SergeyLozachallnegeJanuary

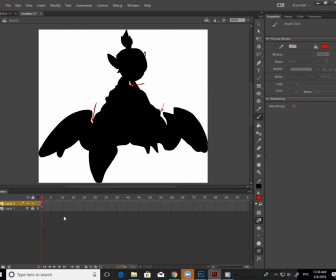[28:53]
То есть это те места, которые привлекают больше всего внимания вокруг. Вот это вот все негативное пространство, да, персонажа. Просто вот эти части, они привлекают к себе внимание. Теперь, почему они привлекают к себе внимание? Потому что они как будто бы закрываются, как глаз, да, вот эта вот точка вообще выглядит как глаз.
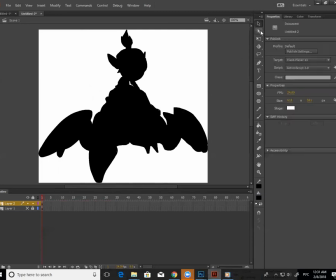[29:09]
Мы только на нее и смотрим, потому что все вокруг черное, она как глаз на нас смотрит. Соответственно, что говорит, если говорить специфически про эту позу? Желательно, чтобы этого места не было. Или если у тебя возникает такая ситуация, когда оно уже есть, это место, то у тебя непонятно, как будто бы оно почти закрылось или почти открылось.
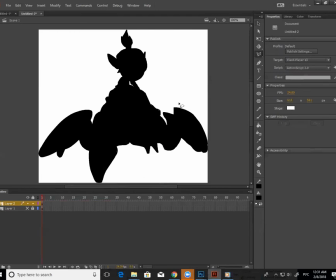[29:27]
То есть в данном случае всегда советуют, скажем, наоборот, приоткрыть это место, сделать чуть-чуть больше негативного пространства, чтобы туда заходил воздух. Да? То есть поправить так позу, чтобы она была менее закрыта.
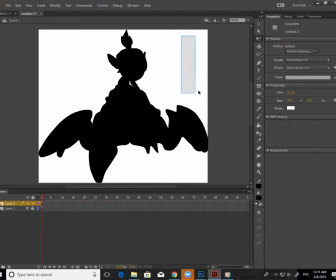[29:43]
И тогда она будет меньше привлекать внимание, она будет частью этого белого, а не будет являться противоположностью нашего черного. И то же самое здесь, да, то есть если ты это открываешь место, ты можешь видеть, что оно уже не привлекает твоего внимания. Это не как какая-то замочная скважина, дырочка, которая привлекает твое внимание. Окей?
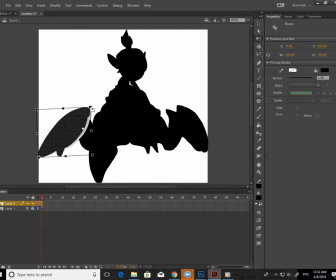[30:01]
Это по поводу вот негативных пространств. Теперь по поводу вот того, что ты сказал, да, чтобы клешню больше вытащить. Это относится к тому, что все конечности должны быть более-менее видны. Я не считаю, что это всегда прям правильное, да, то есть что прям всегда-всегда конечности видны.
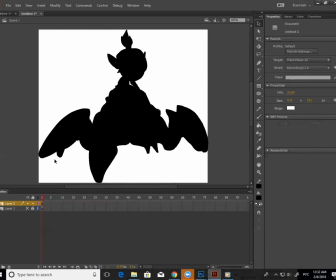[30:16]
Но в данном случае, да. И в данном случае, да, да. То есть желательно сделать так, чтобы было понятно, чем это является. Это не еще одна нога, это часть челюсти. То же самое здесь. Это не одна двойная нога, а это две разные ноги. То есть желательно постараться по максимуму их как-то разделить,
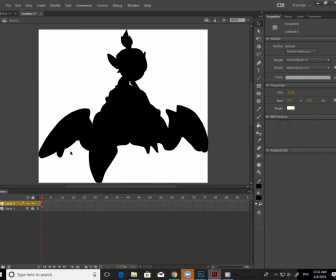[30:36]
разъединить, убрать, да, то есть в данном случае показать, скажем, ногу чуть-чуть больше заднюю, да. Понятное дело, что на 100% ты не всегда можешь решить эту проблему, но мы всегда стремимся к тому, чтобы по максимуму показать больше конечностей.
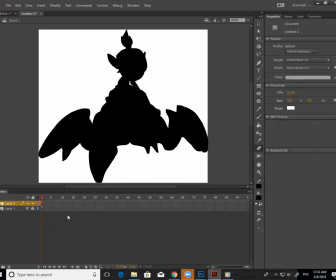[30:53]
Okay? Теперь еще одна очень важная вещь, которая тоже... в общем-то, является частью хорошей позы, это привлекательность. То есть поза должна быть привлекательна, симпатична. То есть не должны быть какие-то изогнутые, нехорошие формы, про которые мы не понимаем, что это.
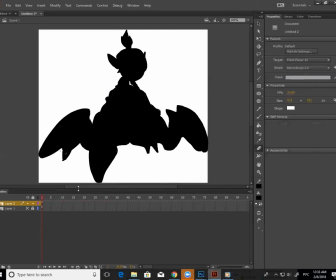[31:12]
Вот, например, как вот здесь, видишь тебя? То есть там слишком много мусора в форме? Слишком много мусора в форме. То есть желательно, если мы бы могли бы, мы бы ее вот так вот сгладили и постарались по возможности в 3D-варианте прийти к этому.
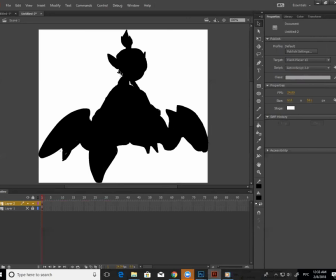[31:27]
Точно так же, как вот эта вот часть, она чересчур торчит, отвлекает внимание. Okay? То есть вот здесь вот это еще так нормально. То есть мы можем понять, что это часть его головы, так? А вот тут это было прям чересчур много. То есть надо избегать таких волнистых линий.
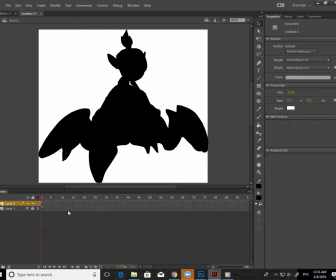[31:47]
Избегать суеты, я бы сказала, да, то есть излишней детализации там, где она не нужна. Мы, наоборот, меньшим должны сказать больше. Вот. Потом, значит, что еще нам важно в позе?
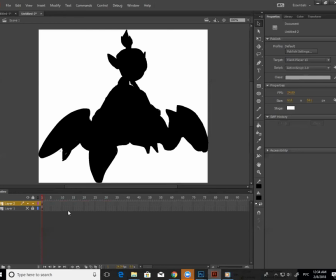[31:59]
Чтобы в ней чувствовалось движение. Но это не только твоя поза, да, виновата, то есть это еще виновата твоя, в общем-то, в целом анимация. Но, как я и сказала, у тебя в позе она очень статична, она может быть лого какой-нибудь, открыткой, чем бы то ни было.
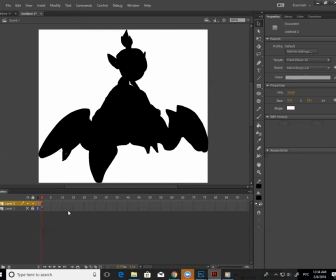[32:14]
Не чувствуется, что он движется. То есть поменьше бы симметрии какой-то, да, то есть побольше бы направления движения, как я и сказала, да, что у тебя хвостик должен направляться в ту сторону, откуда они пришли, ушки должны направляться в ту сторону, откуда они пришли.
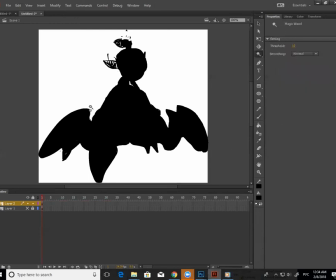[32:29]
Возможно, скажем, ну, две ноги не так будут симметрично, скажем, одна из ног сильно, наоборот, поднимется, да, то есть будет какое-то неравновесие, да, антибаланс, я бы даже так сказала. Okay?
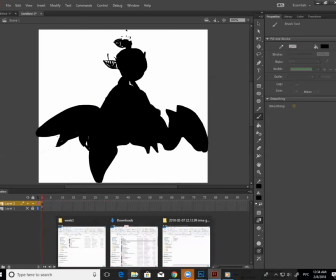[32:43]
То есть вот такие вот всякие элементы, естественно, очень сильно помогут в решении позы. Вот, но это так три такие самые важные вещи. То есть, естественно, помимо этого мы еще когда смотрим на саму позу, она должна быть читаема, да, то есть должно быть понятно.